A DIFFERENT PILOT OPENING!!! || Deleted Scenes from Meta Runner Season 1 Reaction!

We just wrote from episode to episode, and we started off with episode one. Yeah, we should never do that. Well, that's why we have to cut a whole scene from it, dude, because we didn't do it properly. But look at this, like, here's some cool stuff like that didn't make it into the final episode.
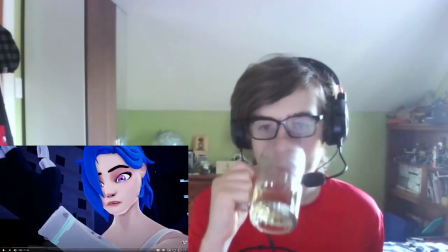298s
Tari's eyes, if you notice that, like, Tari's eyes are completely different. Put up a comparison.
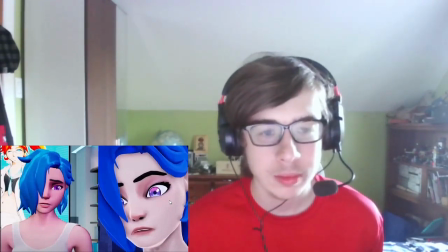303s
We used actually Tari's eyes look completely different. Well, there was another iteration before this with the plus eyes.
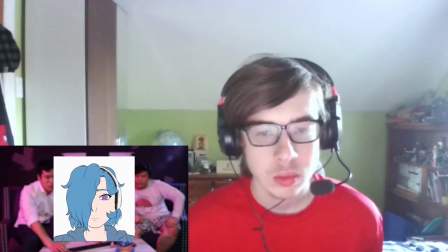309s
Oh, yeah. That was another thing as well, but I don't think. Oh, they were going to do the plus eyes, too. Oh, Luke, let's talk about Bo a little bit, Luke. All right. So Bo, if you don't know, is TazCorp's mascot.
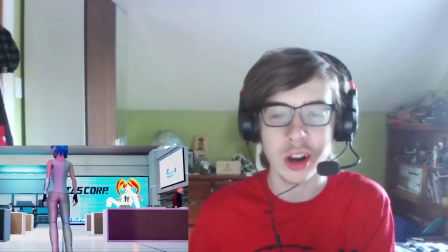319s
That's a lore in the meta. Oh, it's her. We featured her in the very first scene of MetaRunner as a doll.
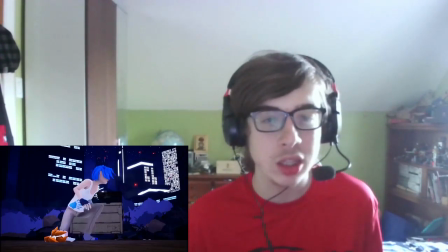325s
That really poorly made doll. And then in the season two teaser. The whole reason was to just have as well.
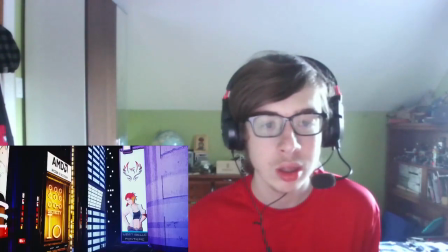332s
More mascots in the universe, just like big advertisements and stuff. We thought this was cool, but it had like, it served no purpose to the story. There was no reason. Like, this whole scene didn't mean anything. Like, I think Bull is supposed to be like a cameo or something.
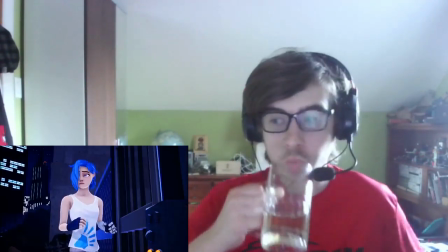346s
I don't know. Like, in terms of the story, what we have now for scene one, like, works so much better.
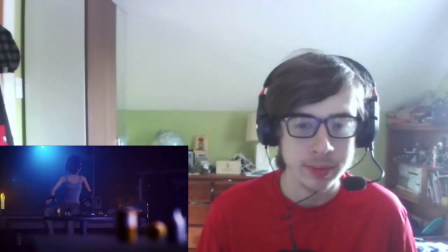350s
So, Atari waking up in the lab actually has so much more story impact than her waking up in this garbage dump and running into this.
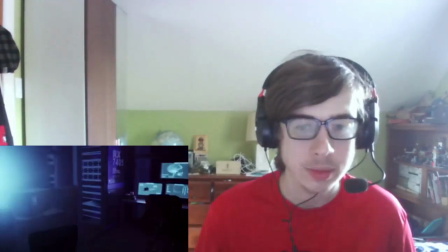358s
And we also explain what Metarunners is. Without this scene, without that first scene, you don't know what a Metarunner is. Yeah. But now we go into familiar territory with the rest of episode one. Yeah.
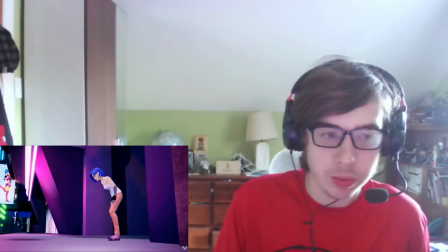369s
Oh, gosh, the city. It's the original Silica City. Look how empty it is. It's so empty. Yeah. Why are there no cars on the street, Luke? It's a Saturday.
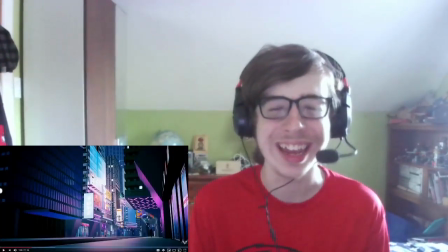380s
It's a Saturday. It looks sort of cool. Oh, I see SMG4. I see like the logo. It's like, I don't know if you can see it, but it's like very blue. There's like a lot of junk everywhere.
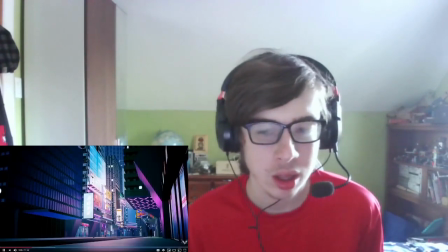392s
We just didn't have any. Blade Runner. See, look, there's a logo. I see SMG4 Mario.
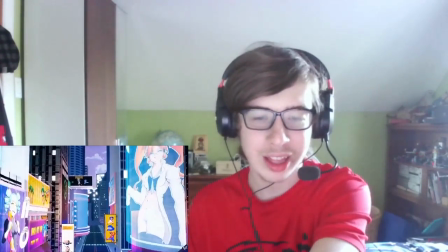398s
See, there it is. There it is. And there's Bo. And there's Bo, yeah.
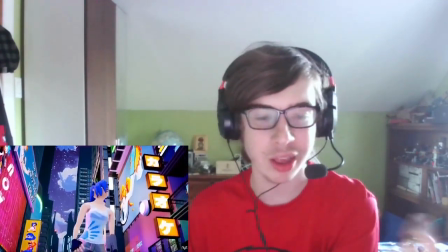403s
But you can see, that's what I was trying to say, I saw SMG4 and Mario.
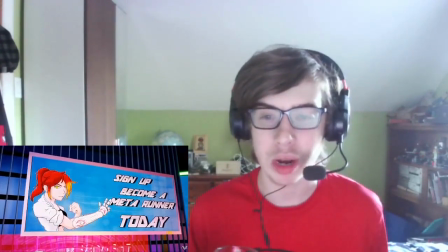409s
Like, they were gonna, like, do a cameo or whatever. There's Belle, there's Theo.
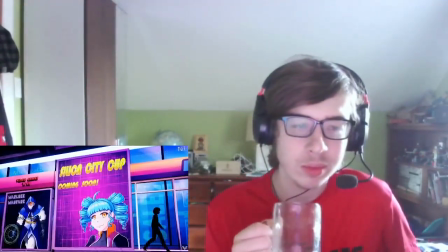414s
Okay, what do you think about graphic design? See the bottom right?
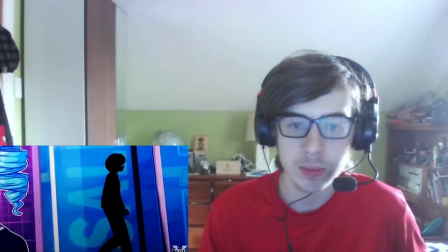419s
We went full crowd, like, with the crowd, we went with full black silhouettes just because we were like... Too hard. Yeah, it was too hard, but we were like, no, like, we're gonna be better Persona, than that! Persona, or whatever, I don't know.
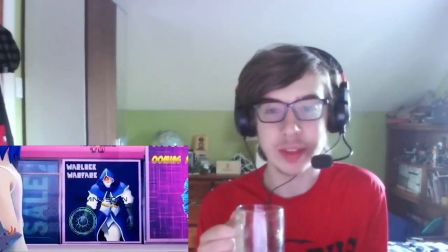433s
This shit's really good. It's just apple juice, by the way. That's a pretty interesting...
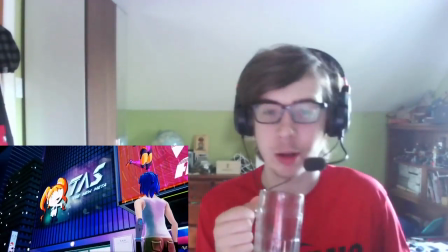438s
So don't think it's like beer or nothing. Because I don't drink. As you can see here, we featured Bo again.
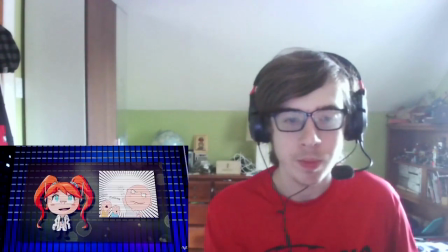444s
So we really wanted to push Bo, this Taz Corp's mascot. But it's funny, because like in the second thing, we didn't see her at all, right?
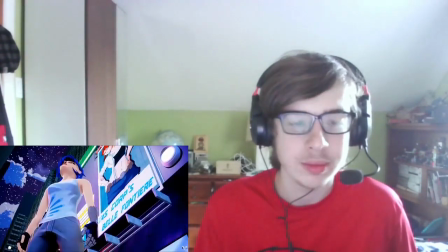451s
Like in the final cut. But you don't see her... Like, we never ever see Bo again. There's a few more things I want to show in this episode. I don't know why. I wonder if she's going to be a really good part of season two. This is a cut clip of the food they ate in the Metarunner universe. I don't know. I just wanted to world build and show like the food they ate.
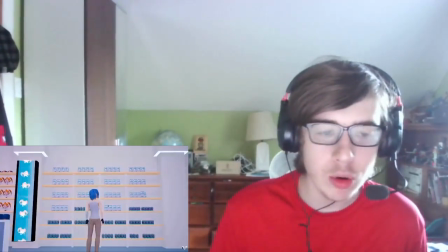476s
Let's watch it. Okay, here we go. Metarunner food? So Tari looks at some bags of food. So powered food for gamers. It's like a thing, and Kevin really wanted it to be in to show how they eat.
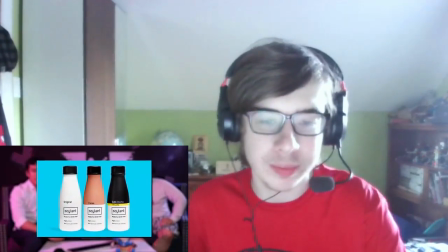490s
The idea was like the Soylent. If you've ever heard of the Soylent, it's like this powdered food that you need. I was like, that's the future. Yeah. The future is Soylent. Busy gaming that they just eat powder. Yeah. Oh, you put water or like, in the powder, you idiot. If you look on the right, and they just drink it. It is Mega Man can. It's Mega Man. We cut it out because it just slowed down the scene a whole bunch. Last part we want to show you of this episode is the gaming scene, the gaming arena scene. Yeah, so basically, it's gonna look very different. That's all I can say. Like, very, very different. It's all still there. It's so bad. Doesn't represent us now, okay? That's all I have to say. All the stuff is still there for this part. It's just, it looks completely different now. And you can do a comparison if you want. It looks so different.